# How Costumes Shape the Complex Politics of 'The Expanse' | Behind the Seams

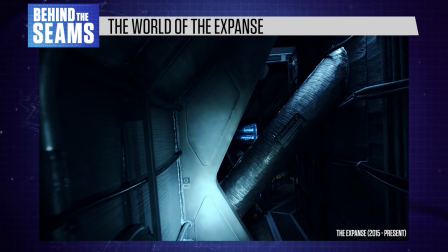[4:07]
But the show doesn't need to explain everything right off the bat, because we can infer a lot from the costumes and production design.
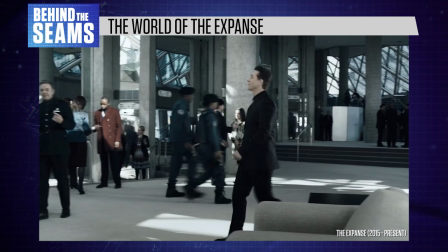[4:15]
For instance, we can tell immediately that Belters are poorer compared to the population and infrastructure of Earth and Mars.
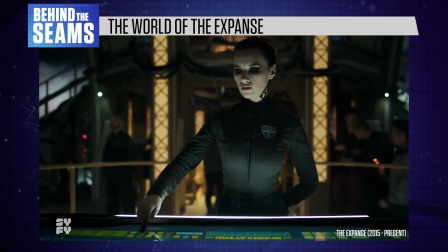[4:22]
Belter characters also speak in a different dialect, separating them from the more traditional English spoken elsewhere.
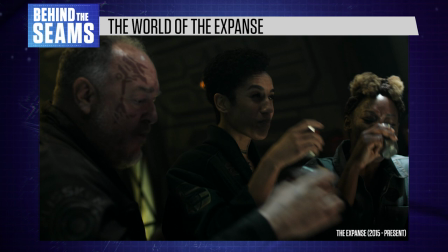[4:31] Oye, Beltalada, listen up!
And Belters often have tattoos that mark them out as members of a certain crew or subculture.
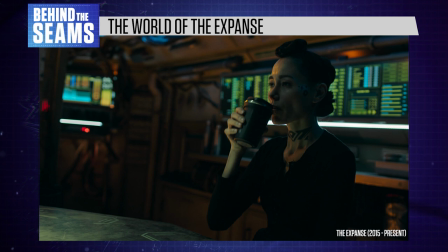[4:40]
Some of those tattoos symbolically trace back to a time when spacesuits would create scars around the neck and shoulders,
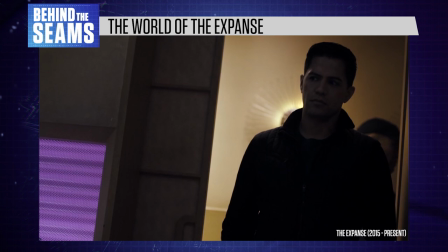[4:47]
an identifying marker among the belt's early settlers. Unlike some sci-fi fantasy stories that create clumsy fictional analogies for real-world social divides,
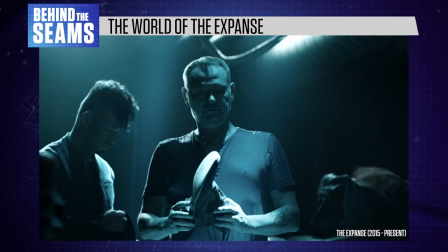[4:56]
The Expanse does a pretty good job because the world building is so complex.
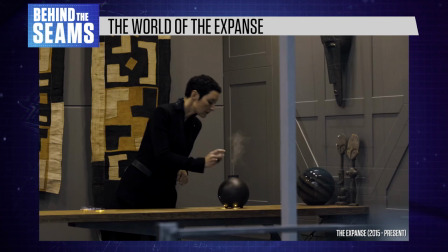[5:01]
We see a variety of nuanced viewpoints across the board, and after 5 seasons, the show has really dug into the background of Earth, Mars, and the Belt.
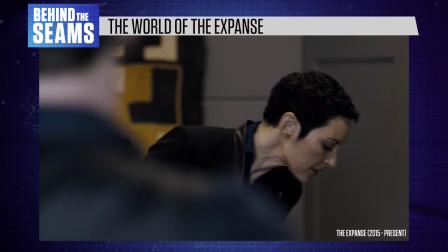[5:09]
But in the beginning, without the extra context, we could still understand the general gist.
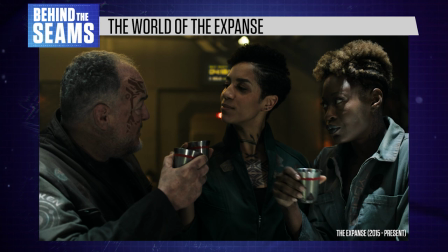[5:19] Yam Seng.
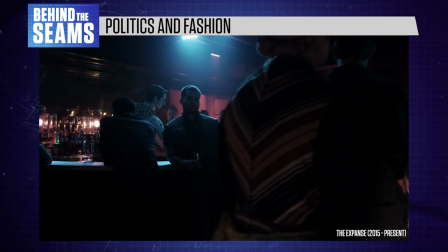[5:23]
The Belt is visibly grimy and overcrowded, featuring characters who take great pride in their appearance both as individuals and as a distinct community.
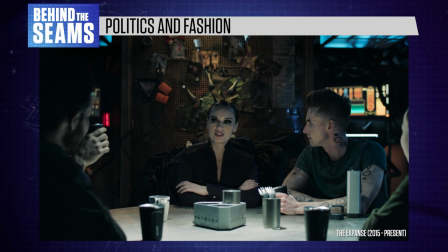[5:31]
Their hairstyles are more adventurous than anything we see from Earth or Mars,
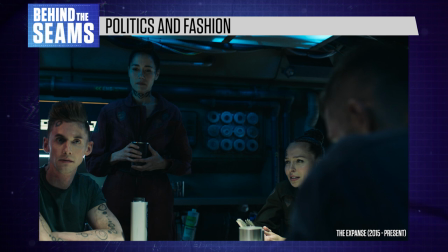[5:35]
but at the same time, Belter fashion choices are often geared towards the constraints of their lifestyle.
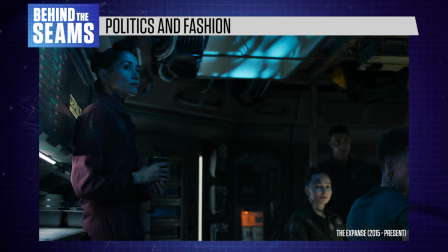[5:41]
For instance, braids, buns, and undercuts keep your hair from floating around in low gravity.
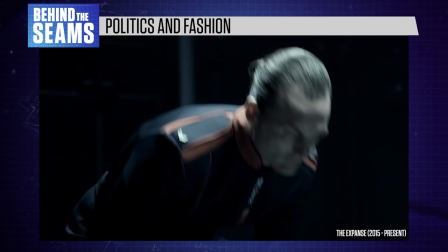[5:47]
Meanwhile, our first introduction to Mars makes a very different impact.
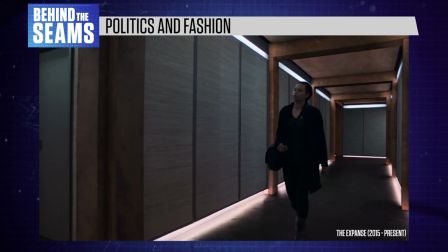[5:52]
We see characters wearing neat and orderly uniforms, traveling in a clean and dangerous-looking military ship.
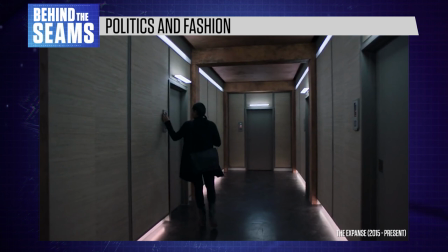[5:59]
Martian characters are the least likely to modify their appearance or make bold fashion choices.
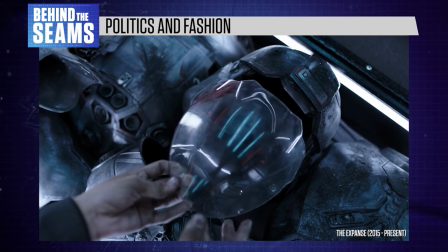[6:05]
Their spaceships and architecture follow a utilitarian theme,
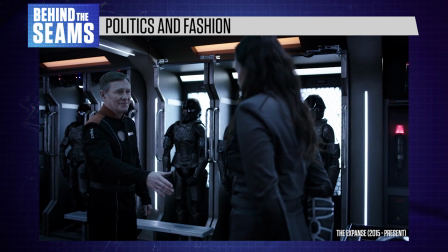[6:09]
and there's a strong sense of patriotic pride in the military, with uniforms being a central part of many people's identity.
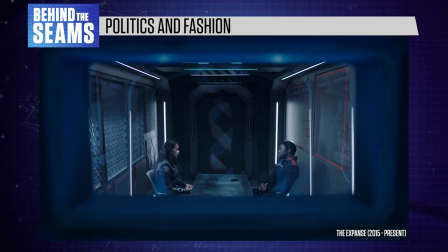[6:17]
Martians don't appreciate frivolous fashion because they're very aware of their planet's lack of natural resources.
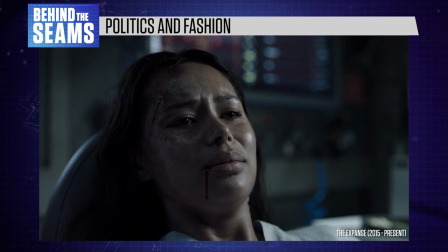[6:23]
Unlike the Belters, they don't value rebellion. It would be awkward and shameful to make yourself look too wealthy or different on Mars,
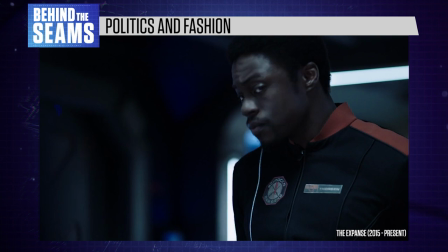[6:31]
because everyone is meant to prioritize the collective future of Martian civilization.
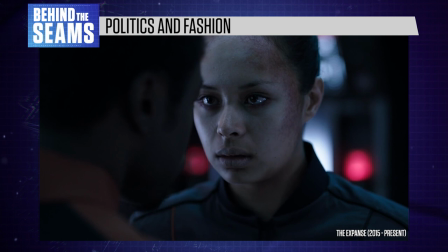[6:35] Are we clear? Yes, sir.
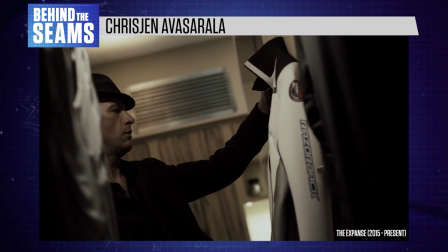[6:41]
Just like in real life, the majority of Expanse characters wear clothes that loosely conform to their surroundings,
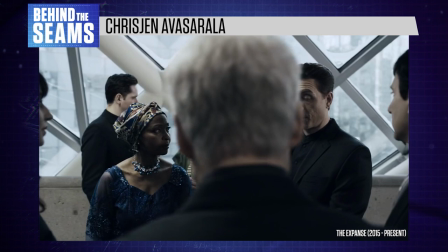[6:47]
whether that's cultural trends or environmental considerations.
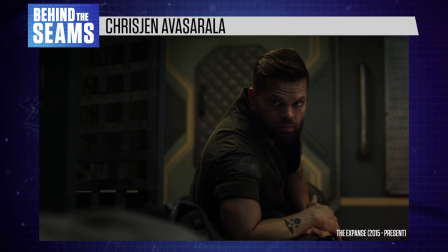[6:51]
Their personalities shine through in smaller details, like Miller's 1940s detective hat, or Amos's habit of rolling up his sleeves to show off his arms.
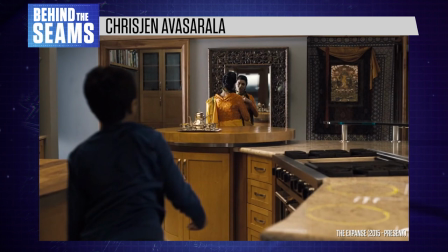[7:00]
But there are always a few people who care very strongly about fashion. The Expanse's most memorable example is Christian Avarsarala.
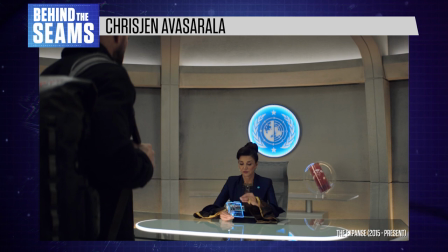[7:08]
Played by Shore Agdashloo, Avarsarala is a ruthless Earth politician with a strong personality,
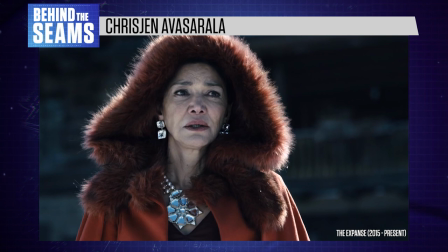[7:15]
constantly dressed in luxurious saris and jackets, with bulky, eye-catching jewelry.
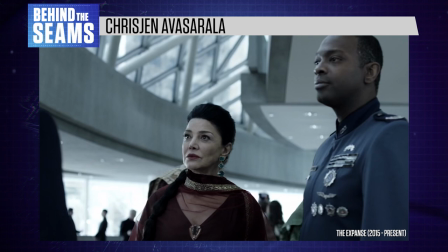[7:20]
She looks like royalty.
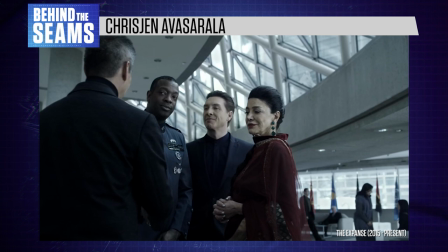[7:22]
She commands attention wherever she goes, and has no interest in blending in with the more subdued look of the people around her,
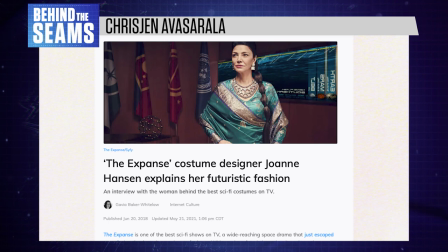[7:29]
most of whom wear grey suits or military uniforms. When I interviewed the show's costume designer Joanne Hansen in 2018,
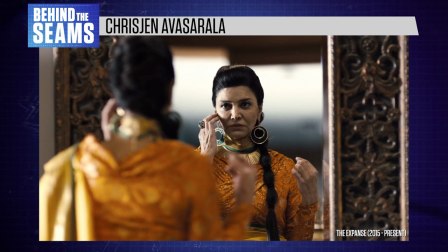[7:37]
she explained that Avarsarala's costumes intentionally look back to the past,
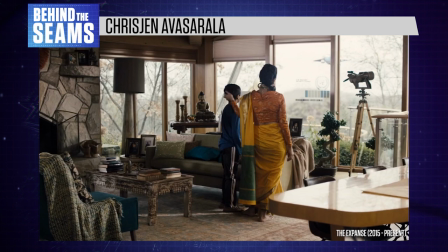[7:42]
combining modern details with the drape of 16th or 17th century saris.
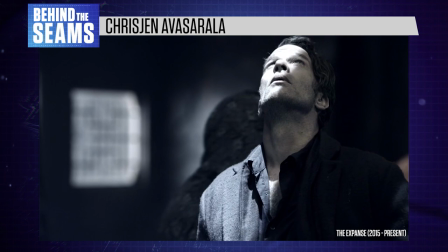[7:47]
It's essentially the opposite of Belter fashion, a DIY style based on scarcity of materials in a grim cyberpunk setting.
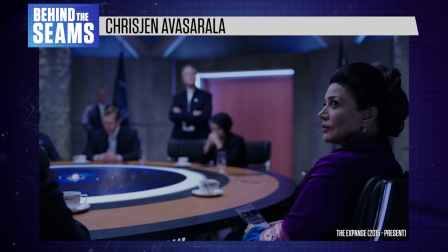[7:56]
Avarsarala can dress the way she does because she has access to luxurious resources,
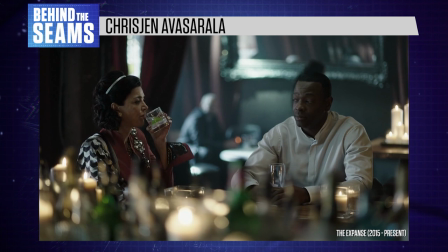[8:01]
and because she doesn't need to worry about practical concerns like low gravity or physical labor.
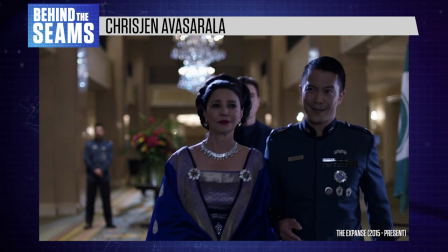[8:06]
Her appearance embraces stereotypical symbols of Earth culture: luxury, frivolity, and an attachment to humanity's past.